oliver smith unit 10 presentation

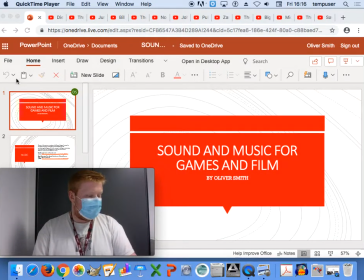0s
My name is Oliver Smith, and this is my presentation for Unit 10, Sound and Music for Games and Films.
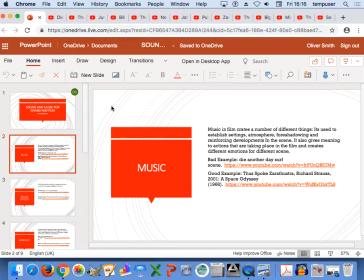9s
So, music. Music in films creates a number of different things. It's used to establish settings, atmosphere, foreshadowing, and reinforcing developments in scene. It also gives meaning to actions that are taking place in the film and creates different emotions.
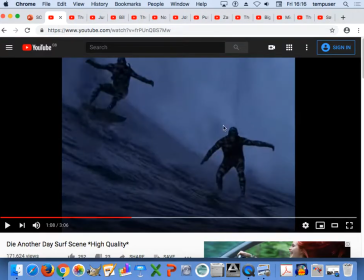27s
So, this is my example of a bad scene. The music in it seems like it's building up to an action scene when really they're just going to another mission and just go onto the beach.
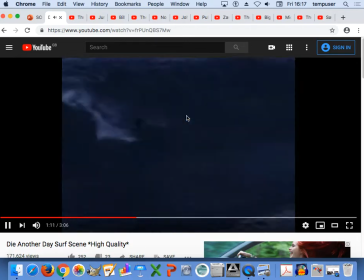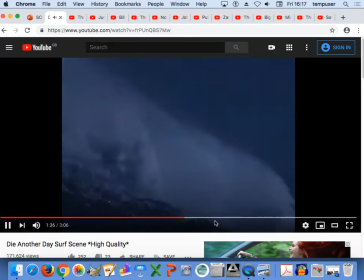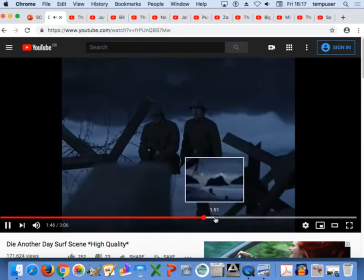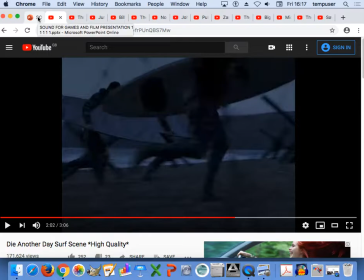56s
For me, this feels like that there should be, well, with the music that's playing in the background, it feels like there should be some action in there, but no action happens in that film.
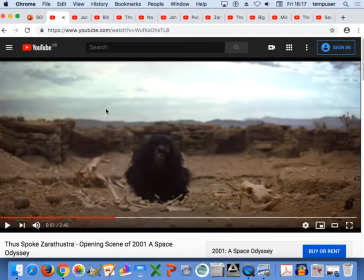66s
A good example of music is from this scene. It builds and then slowly gets louder as it gets to the definitive part of the scene.
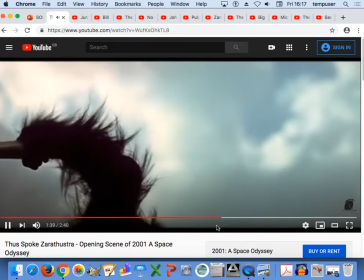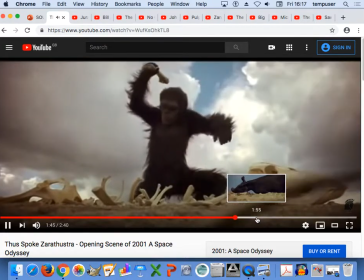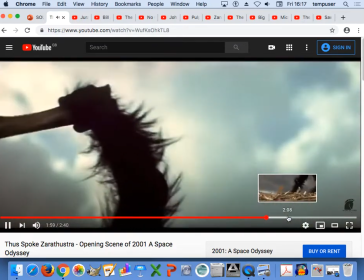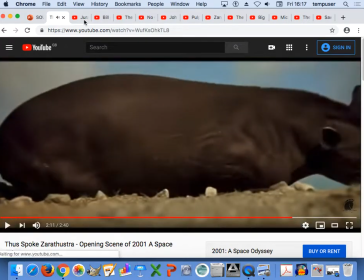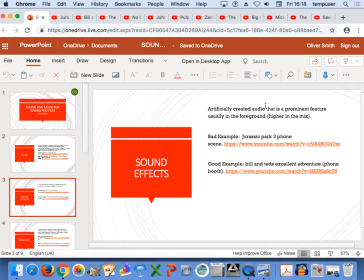102s
Sound effects. Sound effects are artificially created audio that is a prominent feature, usually in the foreground.
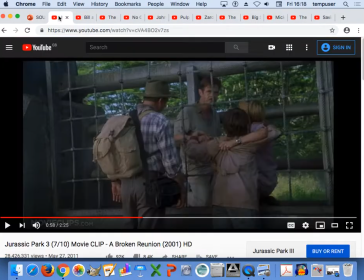111s
So my first example is a bad example from Jurassic Park.
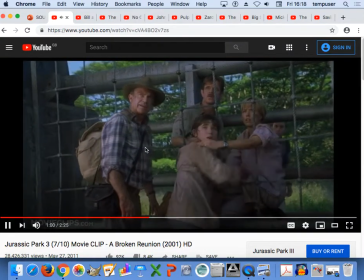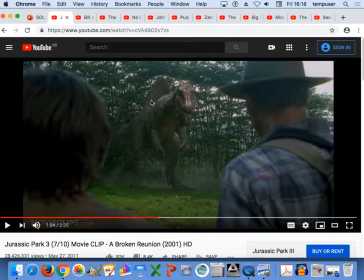123s
As you can see, the characters in the scene are notified of the dinosaur by the telephone that's ringing in its stomach rather than the footsteps that it should be making to get actually into that shot in the scene.
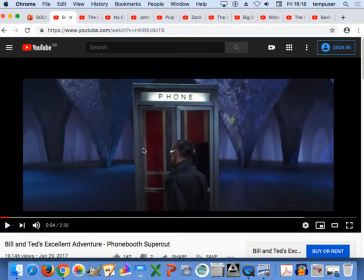136s
So I don't think that's very good. A good example of sound effects would be the phone booth. It's also a time machine. It makes electrical sounds when it goes into the ground, and I think it's done really well for its time period.
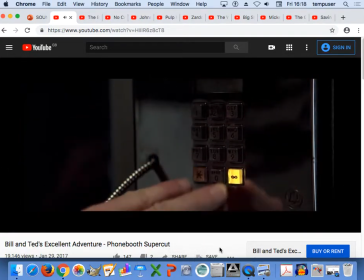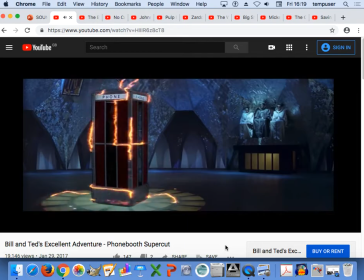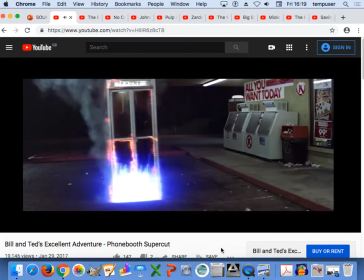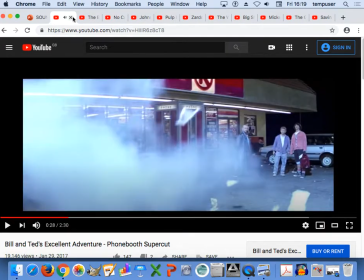171s
Yeah.
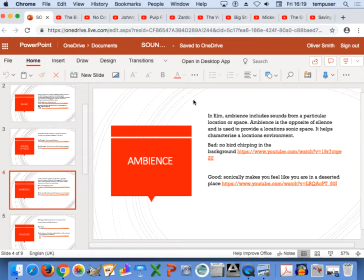176s
Ambience. In film, ambience includes sounds from particular locations or space. Ambience is the opposite of silence and is used to provide a location's sonic space. It also helps characterize a location and its environment.
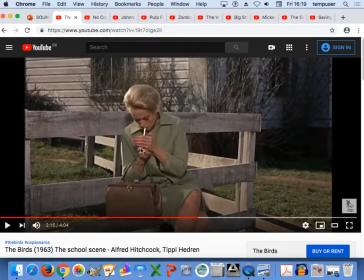194s
So my first example is a bad example here. In this scene, there's birds in the background, and progressively, more birds get into the scene, but you can't actually hear any sort of bird sounds.
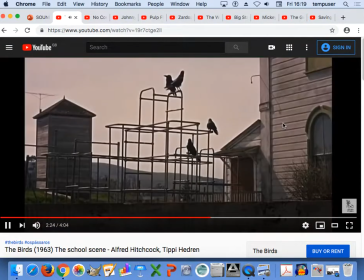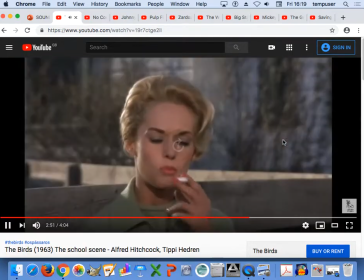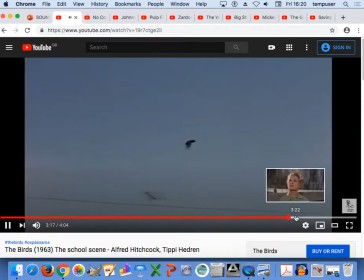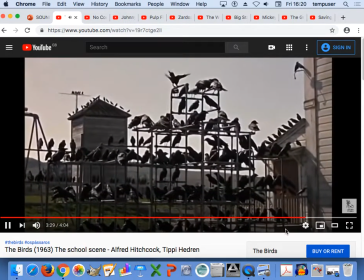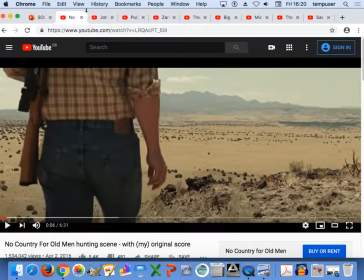236s
Yep. And this is my good example.